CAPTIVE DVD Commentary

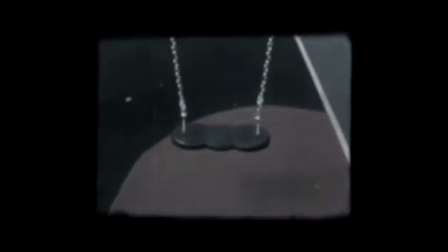0s
Okay, welcome to Captive. I'm Steph Matthews, the director. I'm Luke Chapman, the light and sound operative.
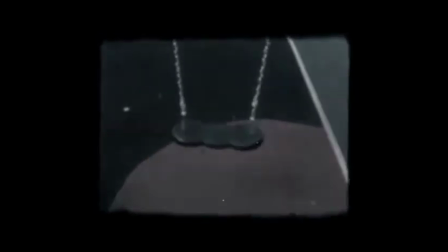6s
And I'm Adam Maidman, I'm the producer of the film. I'm Martin James Keegan, director of photography and assistant editor. And this is Victoria Pendlebury, the editor, so she's the boss. I am the boss. So here we go, here's our opening shot. Do you want to explain the lights and stuff on that?
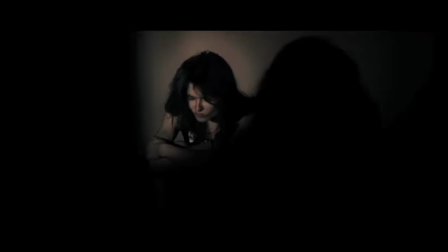23s
Well, basically on this scene, we had to experiment using the different lights that we had, using the visors on them to do open-shut techniques to make it look like doors were opening or...
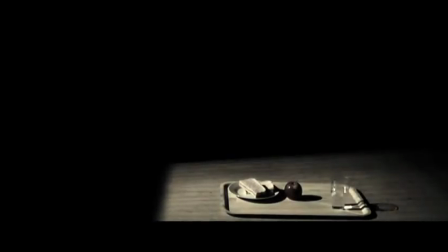36s
There was corridor lights outside. This was literally me just stood on top of a chair holding it high above my head.
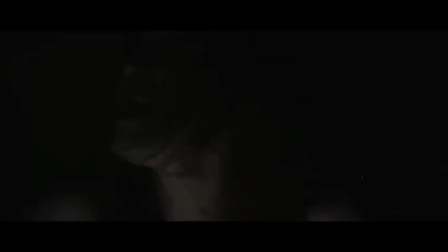43s
But I think you'll agree it does look OK. We've had some sound effects there, like when she's munching on the apple.
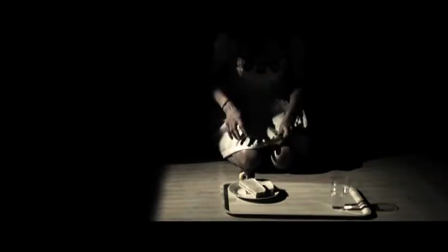50s
And the scream in the background. Yeah, we all like that. It sets off a good tone to the start of the film.
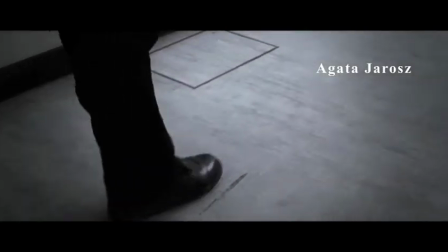57s
So now this is scene two and the sound for this was really
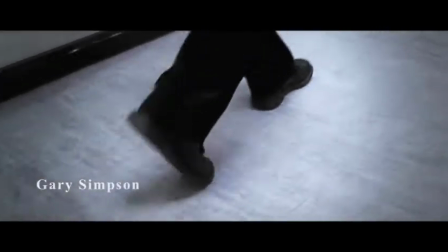61s
bad because of the track and I don't know if you can see but the camera is bouncing up
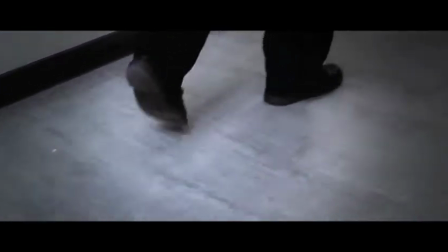66s
and down on the track so we've had to delete the whole of the audio dubbing our
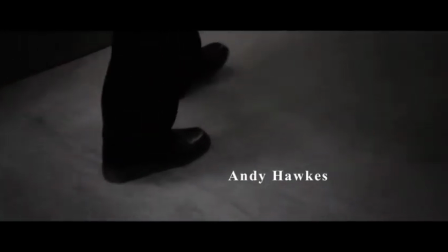71s
footsteps and put their voices over
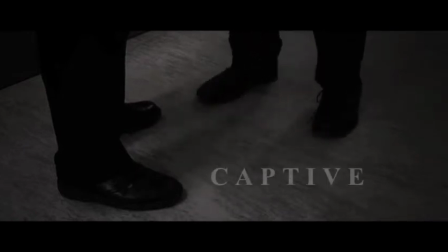75s
the top which we had to do in an audio bass. Yeah it was difficult to shoot, we had problems with the track as well. And Martin's put these graphics over the top. I know, proud of my work. And just strict instructions from me. Well, some of my work. So that's Andy and Gary, that's Dr Richmond and Dr Bates.
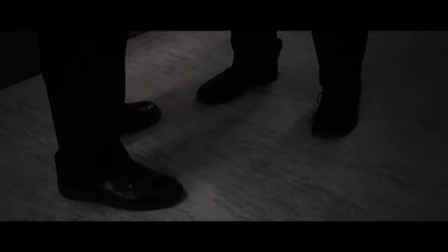95s
It's the first time you're introduced to them. So the whole time, you're not really going to see their identities because they're hidden. We filmed this quite a lot, didn't we? Because we couldn't get Andy originally and I had to step in as his foot double.
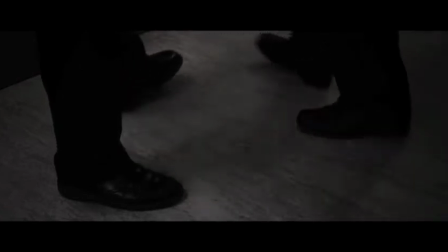108s
But then he turned up in the end,
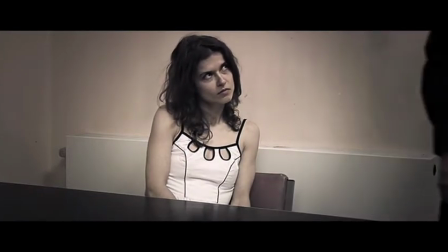110s
so we got to use him yeah again it's the interrogation scene not a lot of lighting to do for me in here however we
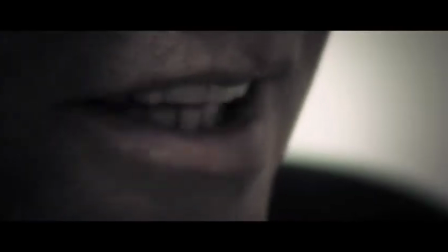118s
did we did monitor which sorry go on no which
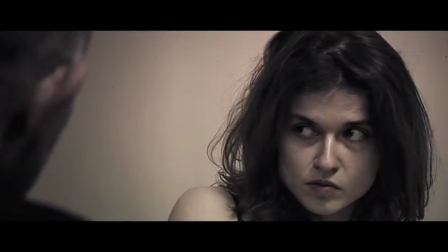123s
kind of lighting would best suit interrogation set away we don't want
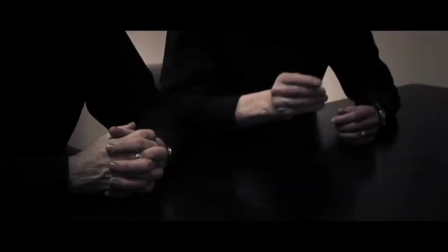127s
it too bright too dark which best showing Agatha's look of death which is we
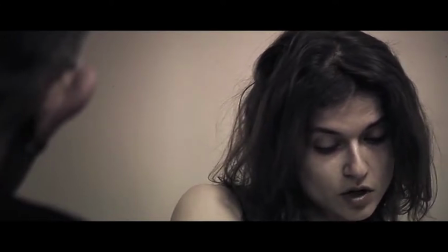133s
like to talk about this scene didn't need that much but we've desaturated it haven't we because the walls were quite orange,
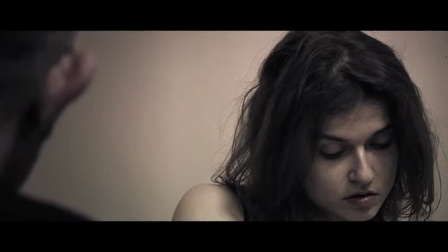140s
desaturated the whole film to make it match. Yeah, we had like some scenes were like a certain colour and a certain brightness and
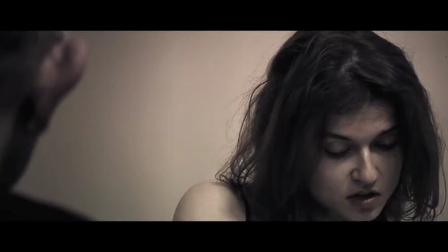147s
other scenes were different so to make them all match we desaturated. We did colour correct it first. We did, yeah we corrected everything. So and then we desaturated it so it kind of looked like the same place because it's not necessarily in
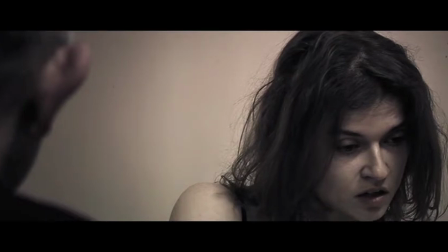161s
the same place so it looks more grimy really because it looked very pretty before. Here comes the death stare.
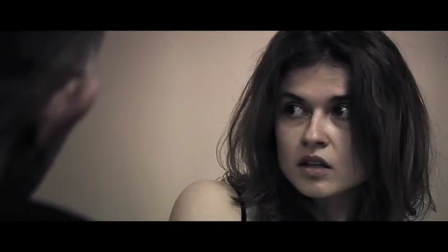168s
Boom! We all love that shot. We went there. She's not a happy chappy, is she?
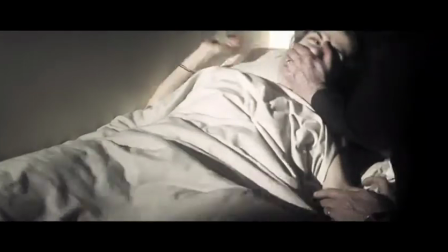173s
This is a flashback. In this particular scene, Nagato is put to sleep.
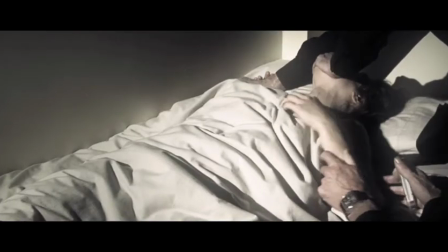179s
Yeah, I don't like this. A needle. I have a phobia of needles. I have a needle phobia. So this was a bad day for him.
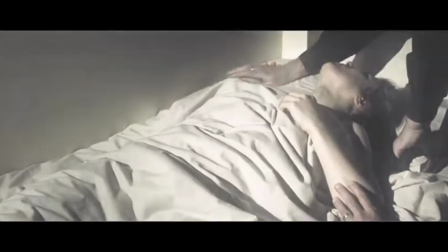185s
Yet again, I'm stood in the corner with a light above my head. This is good.
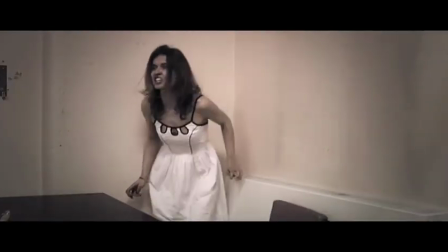190s
We were really impressed, weren't you? We had to warn neighbouring offices about the...
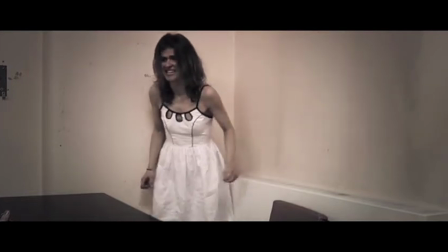196s
That no one was getting murdered.
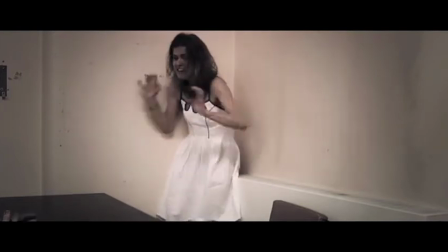199s
They were loving it though, weren't they? They were part of a film set. This scene styled us a little bit because we weren't expecting how loud she was going to be.
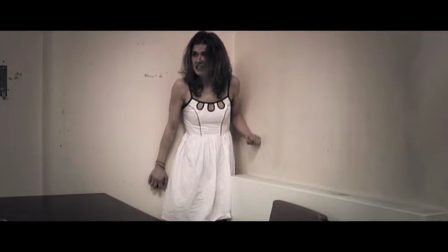208s
Yeah, it was quite difficult with the audio levels. We got there in the end though.
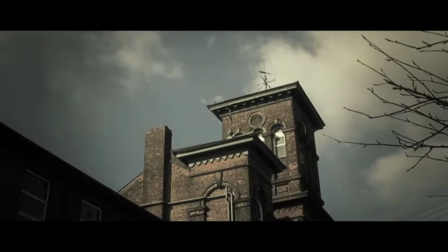215s
So that's the establishing shot of the building that we were filming in.
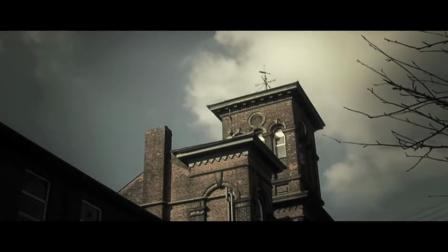218s
This was one of the first shots, wasn't it? this we sped up quite a lot so the clouds move quite quick and there's a tree.
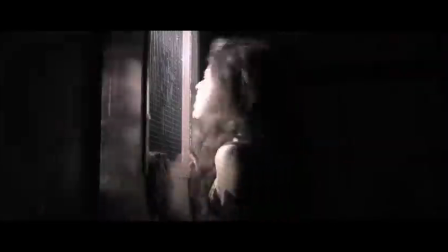225s
There's a bit of bird there as well flying around. I had to stand actually facing Agatha in this scene it was it's more scary than it looks to be honest.
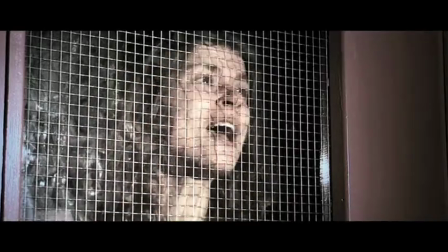234s
We really like this. She's staring right at me and screaming at me and I'm just trying to hold the light and not move at all.
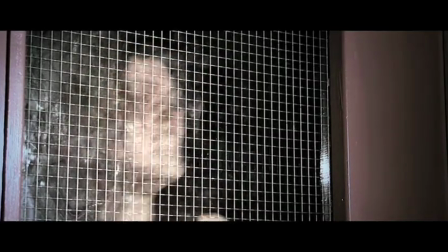240s
This shot was only three angles wasn't it? Yeah it's only three angles but we changed the angles quite a lot.